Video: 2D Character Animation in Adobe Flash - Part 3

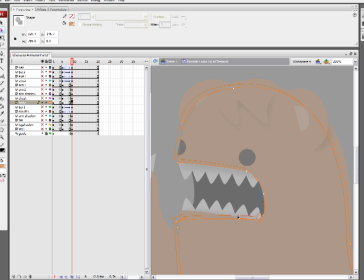254s
stayed the same way. So I could do this on a tablet, for example, if I just wanted to custom draw each of these positions, and that would be totally fine. It would give you a slightly different look, because
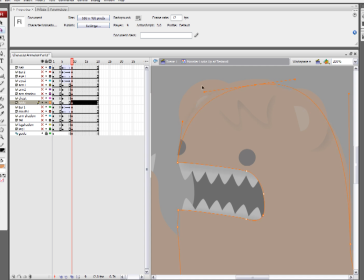273s
it would not have quite the mathematical accurate curves that doing it with the pen tool does. So it's really just depending on the style that you want. So now I've created this, so his body stays the way it already was, it's left that way, and then I've just rearranged his head so it matches my final position.
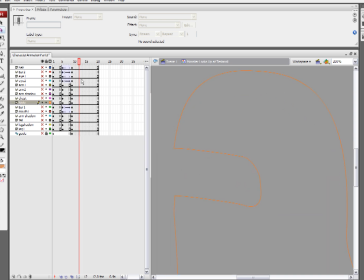291s
So if I turn off my guide, now what I have is the first frame and the second one, so you can see how he's moving his head. So we need to make our in-betweens. But you might say, hey Tyler, why can't I just do a shape tween?
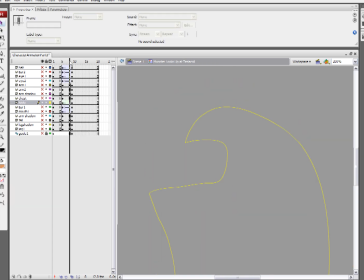305s
And you certainly could if you gave it a shot, but sometimes shape tweens give you very strange results, as you can see here. Sometimes they do work, sometimes they don't. But for this situation, obviously, we're not going to have much luck.
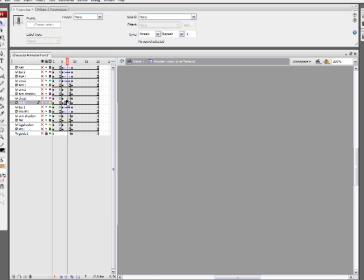317s
So you might always give that a shot to see what results you can get. But since shape tween's not going to work for us, we're going to have to do it frame by frame. So let's turn on the onion skinning. I've made three empty keyframes here where I'm going to do my drawing,
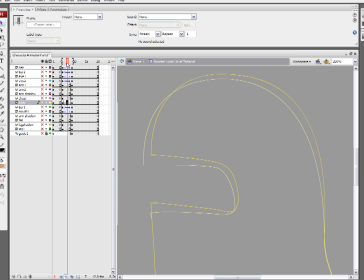331s
and I've made sure that my onion skin is expanded to my first key position and my last key position. So now what I can do here is I can find my middle position, and I'm actually literally going to make it a pure middle position.
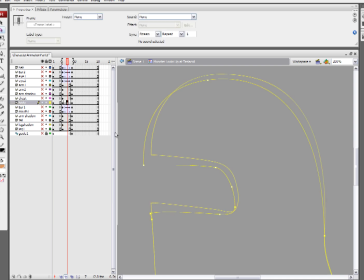346s
And so I need to copy my first frame over to my middle thing, so I actually have something to work with, and then I'm going to start moving these points around. It's all up to you whether how perfectly you want to make these middle positions.
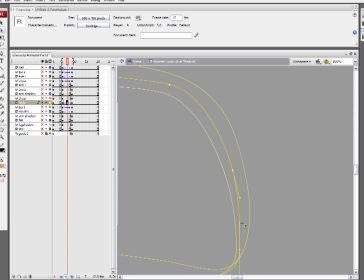362s
But for the purposes of this, in order to keep it simple, we're going to make this middle position fall right directly in the center. Later on, if you want to change the timing and get different feels,
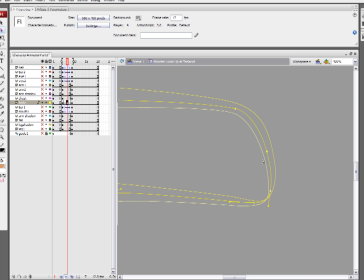377s
you can change exactly whether the middle position falls in the middle or if it favors one side or the other. What we're going to do once we've got this middle position done is that we're going to create the first position and the second position so that they favor the first frame and the last frame.
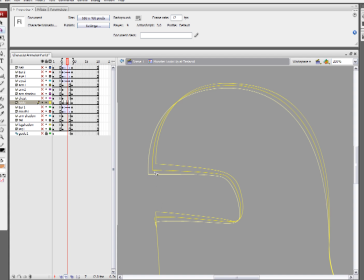395s
So right now it's a linear sort of motion. But we're going to emulate our easing abilities by taking the first frame now and making the second frame favor the first frame. So now I've copied it over and I'm working in the second frame, and I'm just going to use these points and just nudge them a little bit.
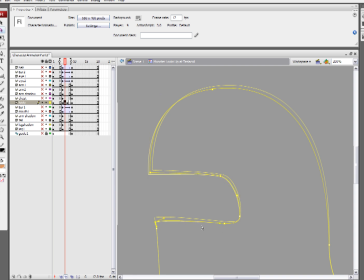412s
So I'm no longer making a keyframe that is directly in between the other two frames it was around. Now I'm favoring the frame that it came from, so it's just so ever so slightly coming from its last frame.
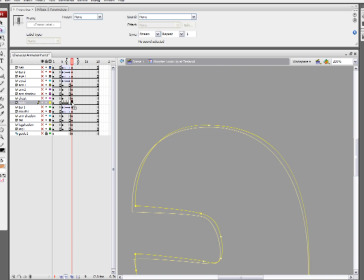431s
And I'm going to do the same thing for the second to last frame. I'm going to take the last frame, I'm going to duplicate it over to the last frame, and then I'm going to take all these points and have them favor the last frame. And so what this is like is it's like the motion is easing into the last frame.
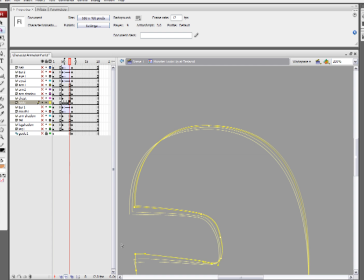449s
So what we're doing is we're creating our own custom ease job. So now when I turn off my onion skin and I step back and take a look at it here, it's got a nice physical flow, and it slows in and it slows out.
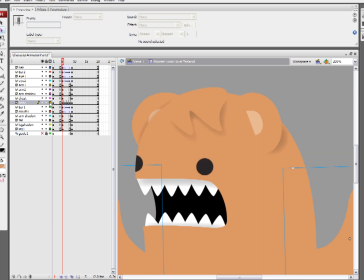467s
So when I turn on the rest of my body parts and turn this back on a solid mode, I can actually watch the motion in place. Now there's a little bit of problems here on his mouth that I can clean up, but other than that,
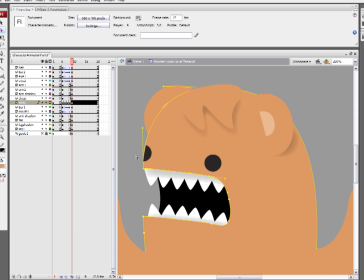481s
what we've accomplished here is a halfway decent custom frame by frame animation job. And so at certain times you're really just gonna have to find that's the best policy is doing it frame by frame to really get exactly what you want. You can't tween all the time is what I've found.